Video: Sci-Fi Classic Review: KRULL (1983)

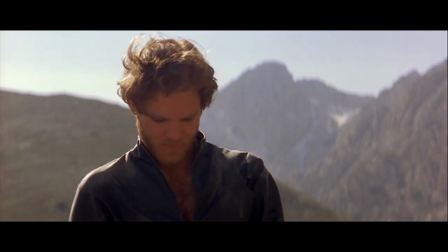249s
Though Marshall's character in Krull had been written to be much younger,
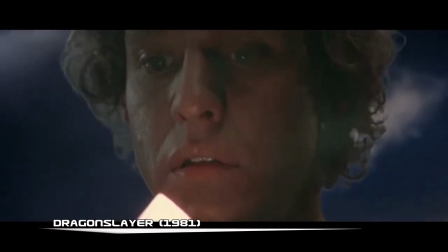253s
Columbia wanted an older performer for the part, mostly to avoid comparisons to Dragon Slayer and Star Wars.
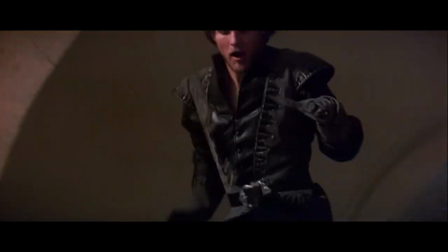260s
Marshall, a Juilliard graduate and trained fencer, loved the swashbuckling nature of the script and played the part of Colwyn much like Errol Flynn.
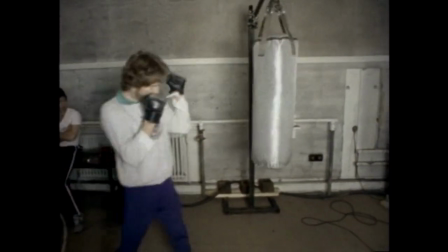269s
He did extensive physical training for months prior to filming, and he insisted on doing all but the most dangerous stunts himself. Unfortunately, Krull didn't launch a strong film career for the actor, though he did continue to work in television,
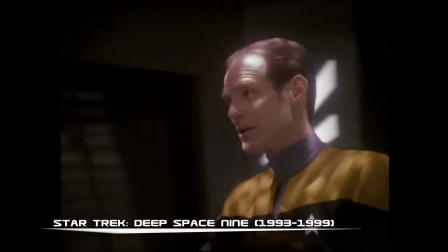284s
even landing a memorable recurring guest role in Star Trek Deep Space Nine.
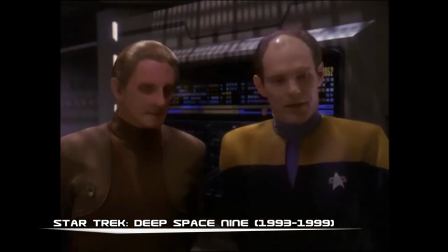290s Captain, it's come to our attention that there may be a Maquis smuggler here on the station.
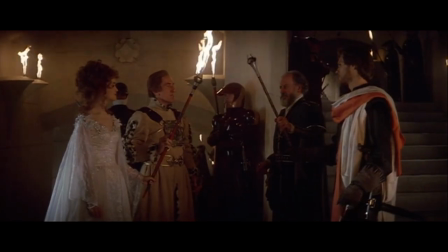296s
The female lead, the princess-slash-queen Lyssa, is played by a 17-year-old Lizette Antony, fresh out of school.
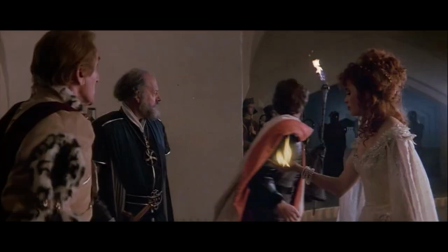304s
Even though they approved of the casting, the producers felt that Antony's voice wasn't mature enough,
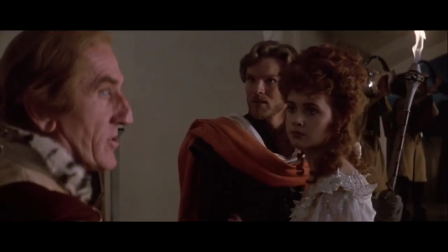310s
so they had her dialogue dubbed over by the American actress Lindsay Krause.
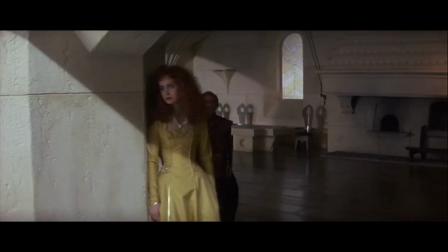314s
In hindsight, I think this is one of the filmmakers' biggest mistakes, because Krause's voice just doesn't match Antony's performance.
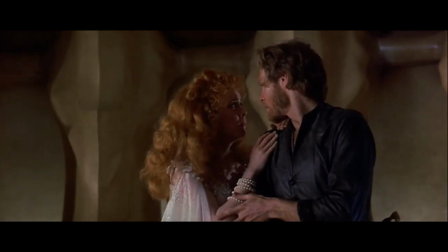325s Not here, Colwyn. He's too powerful. You must fight him away from the center.
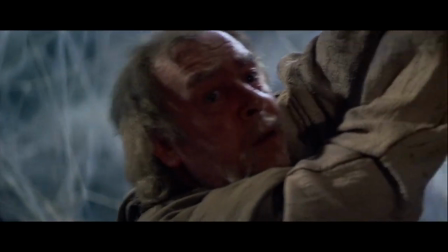331s
The rest of the cast consists of established British performers like Freddie Jones as Ynir and David Battley as Urgo the Magnificent.
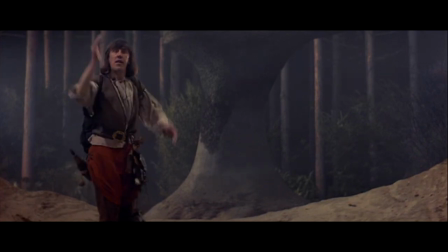340s Short in stature, tall in power, narrow of purpose, and wide of vision.
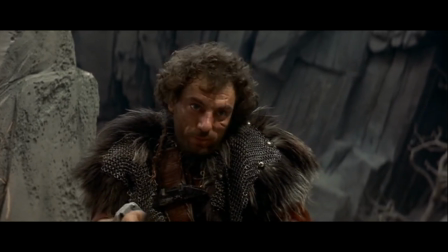346s
As well as many future stars like Alan Armstrong, Robbie Coltrane,
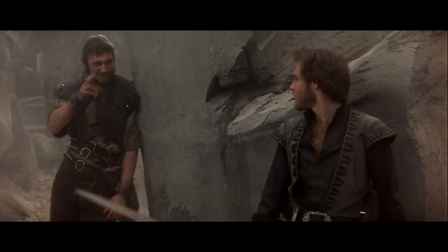350s
and Liam Neeson as three of the bandits who join up with Colwyn early in the film.
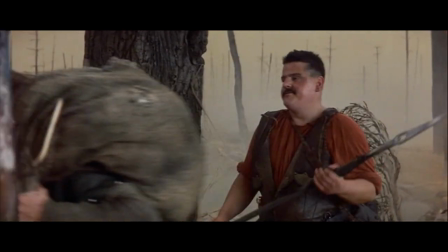355s
Robbie Coltrane's character didn't initially have any dialogue, but as a condition of taking the role, he managed to coax a promise out of Peter Yates that he'd speak a few lines throughout the film.
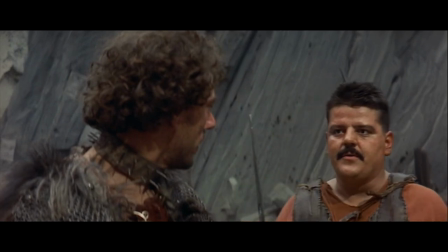367s Well, can't a man even talk to himself without being interrupted?
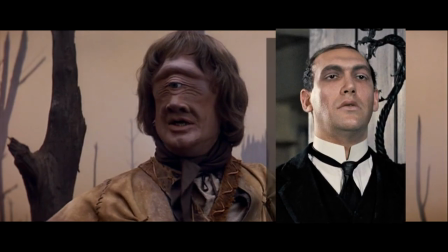371s
Other actors worth noting include the 6'7" Bernard Breslau as Rel, and Francesca Annis as the Widow of the Web.
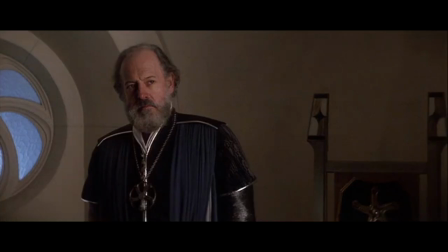380s
Most of the smaller parts were given to Shakespearean theater actors, as Yates was keen to give the film an exaggerated theatrical flair.
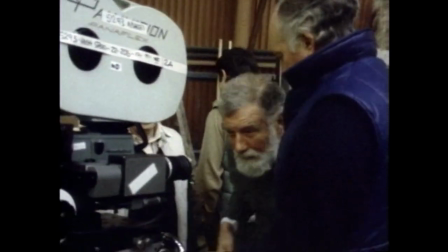390s
Filming began in January of 1982.
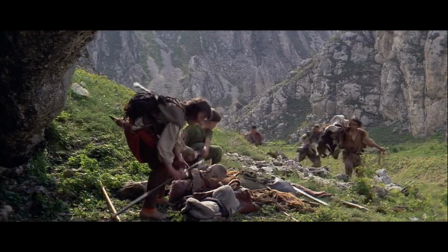394s
Though some location shooting took place in the Cortina and Abruzzo regions of Italy, most of the film was shot on sound stages at Pinewood,
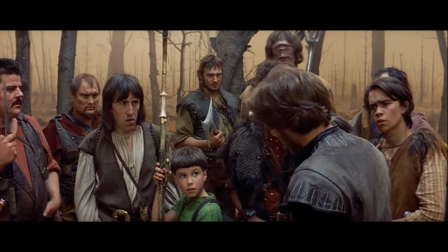402s
including at the enormous 4,220 square meter 007 stage.
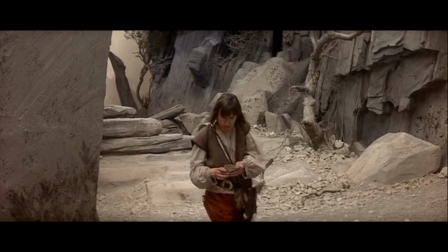408s
The expansive and realistic sets are definitely one of the movie's highlights, and until I started my research,
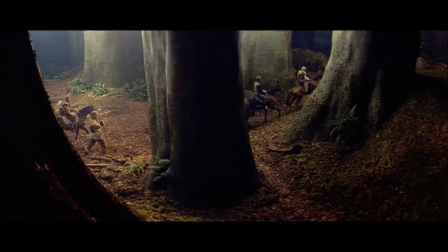414s
I had no idea how much of the film was done indoors, including most of the forest scenes and that massive battle sequence near the start of the film,
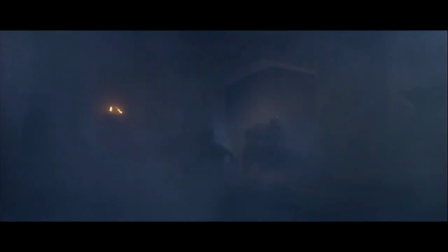424s
complete with pyrotechnics, smoke, and even horses that had to be brought in by crane.
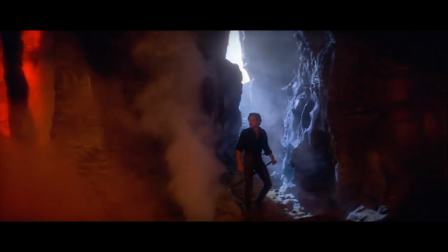430s
Production designer Stephen Grimes was responsible for creating the look of Krull, under an operating philosophy of familiar but different.
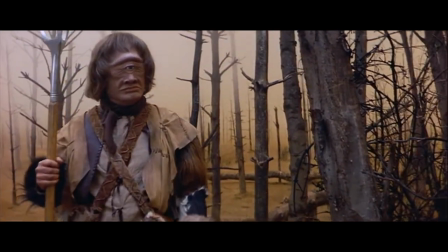439s
Medieval weapons were reworked to look unique, such as the Cyclops' trident,
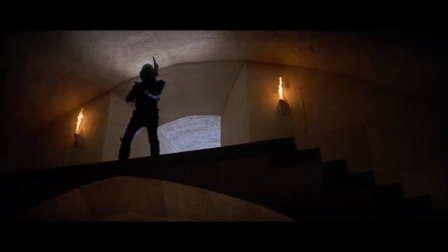443s
and the castle at the start of the film was deliberately given a look that melded classical architecture with futuristic angles and modern sensibilities.
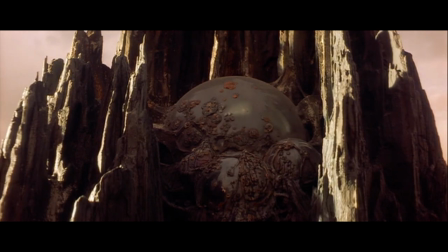452s
The Black Fortress was partially inspired by Uluru in Australia and was built in
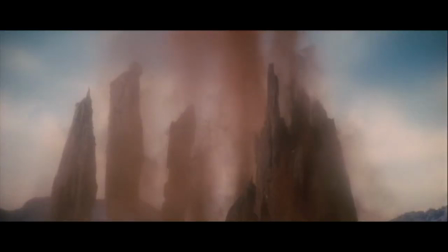457s
carefully designed interlocking pieces so that it could be destroyed and rebuilt multiple times.
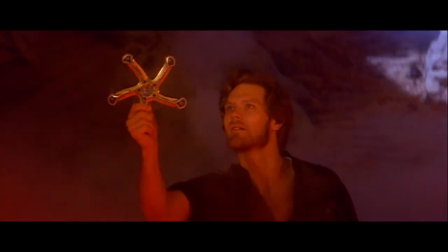463s
The iconic Glaive, which strictly speaking has very little to do with real-life glaives, presented a few problems.
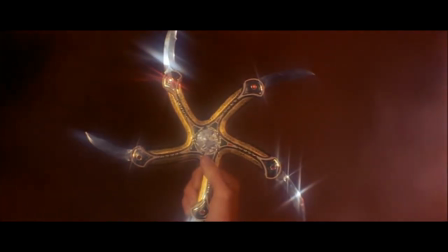470s
In order to get the blades to pop out in unison like switchblades, multiple complicated setups were attempted,
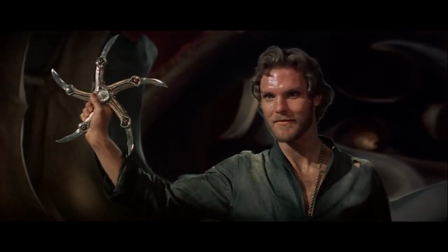477s
such as pumping compressed air through a hose in Ken Marshall's arm,
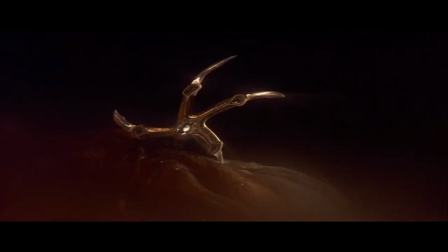480s
until the decidedly low-tech solution of rubber bands proved to be both effective and reliable.
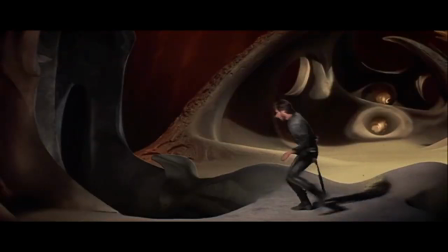487s
Another difficulty was the need for Ken to catch it out of the air after throwing it, which was ultimately achieved by filming in reverse.